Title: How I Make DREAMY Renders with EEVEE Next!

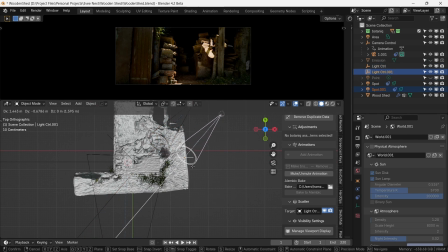So the front part here can be improved further by adding some highlights on the edges and giving it a feel as if sunlight is peering through the forest canopy.
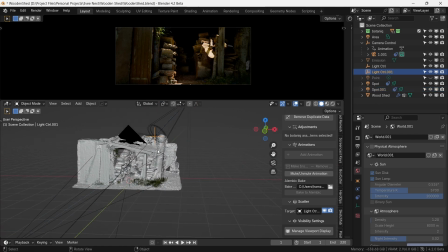For this we duplicate the spotlight setup and place it in the front. We can now experiment with the placement of the empty for the light fall.
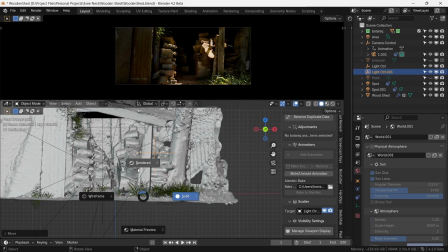We want it to be roughly from the same direction as the first spotlight so as to not break the light composition.
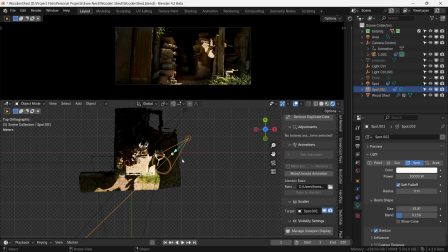But we do have freedom of moving it around as long as it does not visually deviate from the established direction of the light, which is from right to left. So earlier we talked about how angular lights look a bit more pleasing than straight head-on ones, so we can tilt this a bit lower as well.
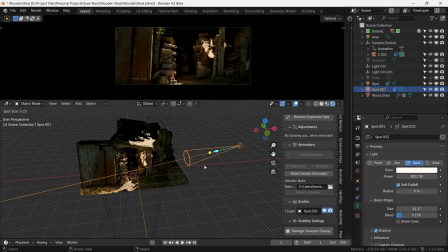Right about here gives good edge highlights on these two structures without adding too much light into the scene. These edge highlights add in just a tiny bit more character to the lighting scenario. Stacking of these incremental improvements does make your renders stand out.
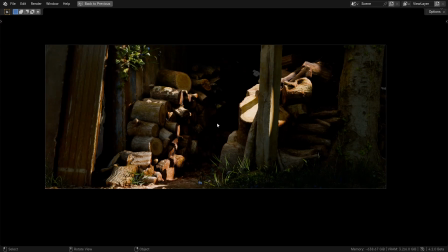So peering through a camera angle, this is how our scene is currently looking. What would you want to add next to enhance the lighting of this scene?
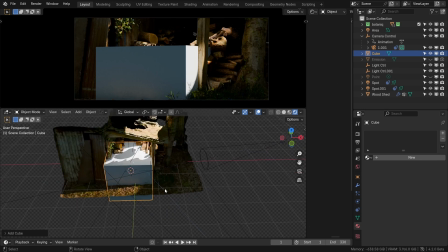Correct, we can add some god rays by using volumes in our scene. Let's just play around with the cube and witness those light bounces. It's a treat to watch having these occur in real time. Magnificent.
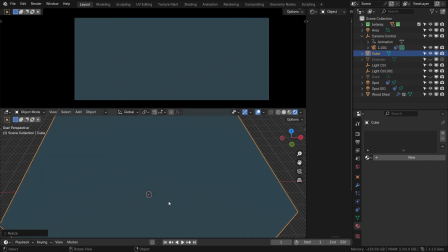So we'll do the usual exercise of increasing the size of the volume cube and giving it a principled volume shader. Volumes are a pain to solve for path tracers like cycles because there are so many
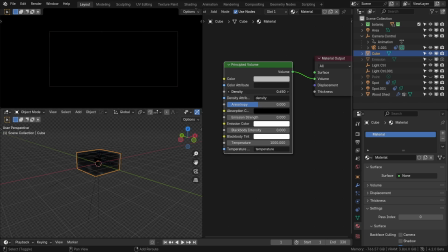bounces occurring at the same time inside the volume that it practically arrests the renderer, particularly in low-end machines. With raster engines like Eevee, volumes are calculated real-time and they don't look much different from cycles.
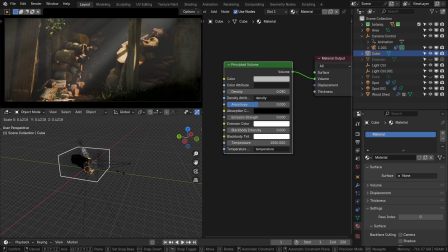Obviously it depends on the use case,
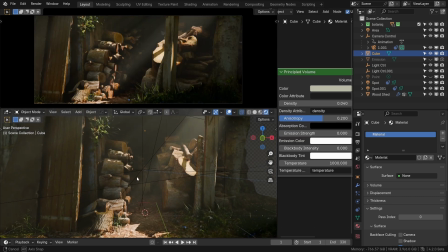but we'll see if you got the visual difference in volume rendering between the two engines in the end from the two render images I showed you earlier.
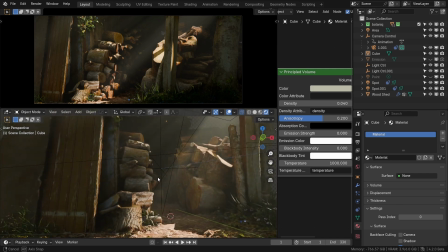This is a fine example of the capabilities of Eevee Next with volumes producing god rays in real time, and they are very comparable to cycles.
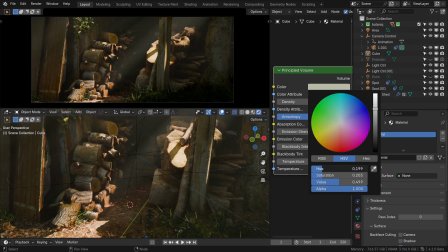Oftentimes we can give the volume a slight tint, either warm or cold, to split the toning of the scene and either augment the warmth or give it some cold contrast. We can do this by increasing the saturation a bit and then playing with the hue values to see what looks best.
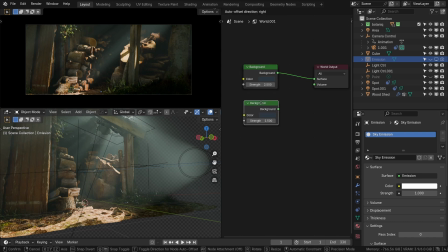Another feature of Eevee Next is that when you use HDRIs to light the scene, the object now casts shadows,
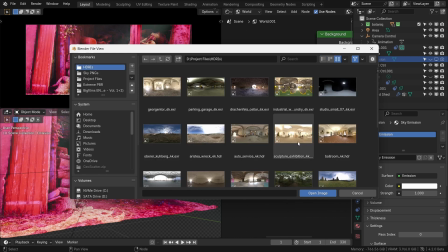which was previously not the case, and we used to resort to alternative methods to get the shadows or downright just avoid using HDRIs.
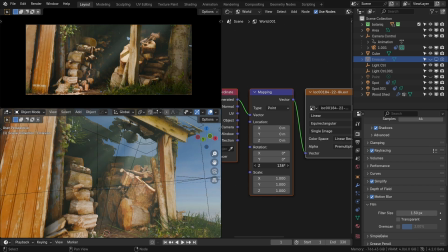So if we now rotate the HDRI, we can see that the shadows from the structural timber are being cast on the opposite direction of the source of the light.
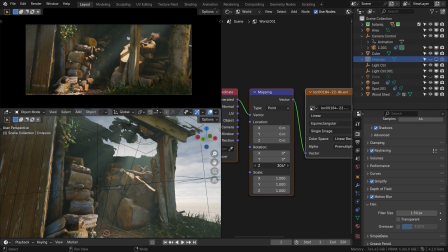And this proves game-changing as it makes another important method of lighting the scenes viable.
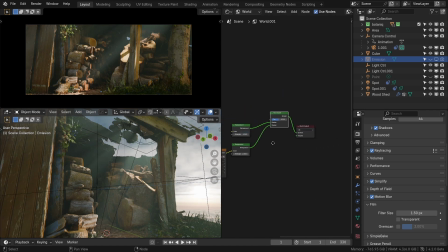If we want to use the HDRI just for the background and not have it light the scene, we can mix the HDRI node system and background together. The factor will be driven by a light path node, outputting the is camera ray into the factor.
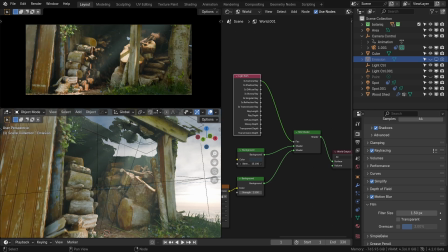That way we can independently tweak the ambient light and move around the HDRI for background suitability.
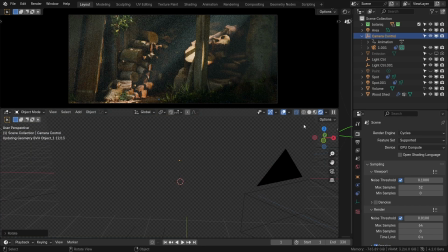As a comparison with volume, this is with cycles. Still fairly light to solve. But this is with real-time Eevee.
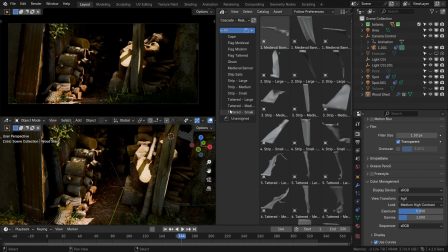Speaking of real-time, we'll add more life into the scene using my real-time cloth simulation library called Cascade.
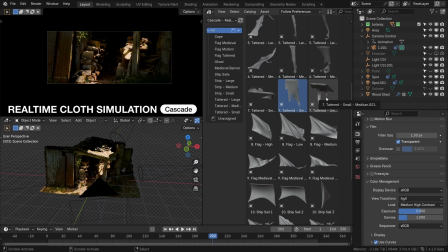It integrates really well with the asset browser and contains high-fidelity modular cloth simulations with the drag and drop function.
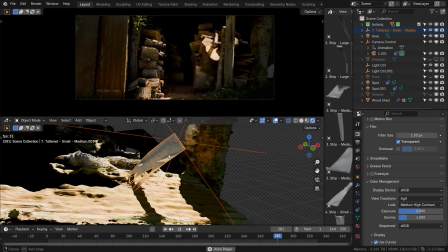It really makes the scene more dynamic and I find myself using it all the time in my own works.
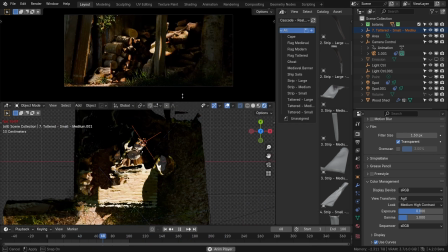While making it, I observed hundreds of simulations that 3D artists tend to use, and it's tailored to take care of majority of these needs.
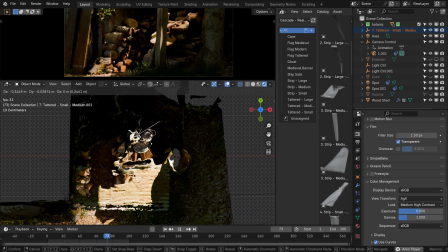You don't need to simulate anything, it's just there to pick, drag and drop, ready to go.
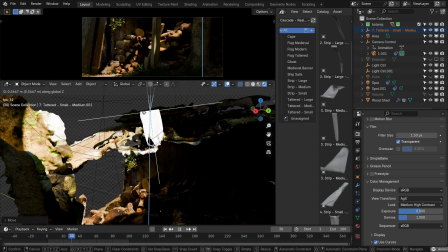It's available on Blender Market and you can download it from link in the description. I tend to place my 3D cursor where I want to place the cloth, then drag and drop it into the scene.
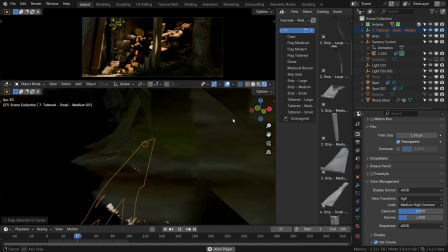I can then press Shift S and selection to cursor to move it exactly where I need it to be.
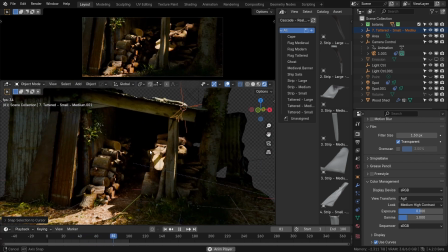We can then resize and reposition as needed. This cloth does not show up in the scene but mostly contributes to the shadow formation.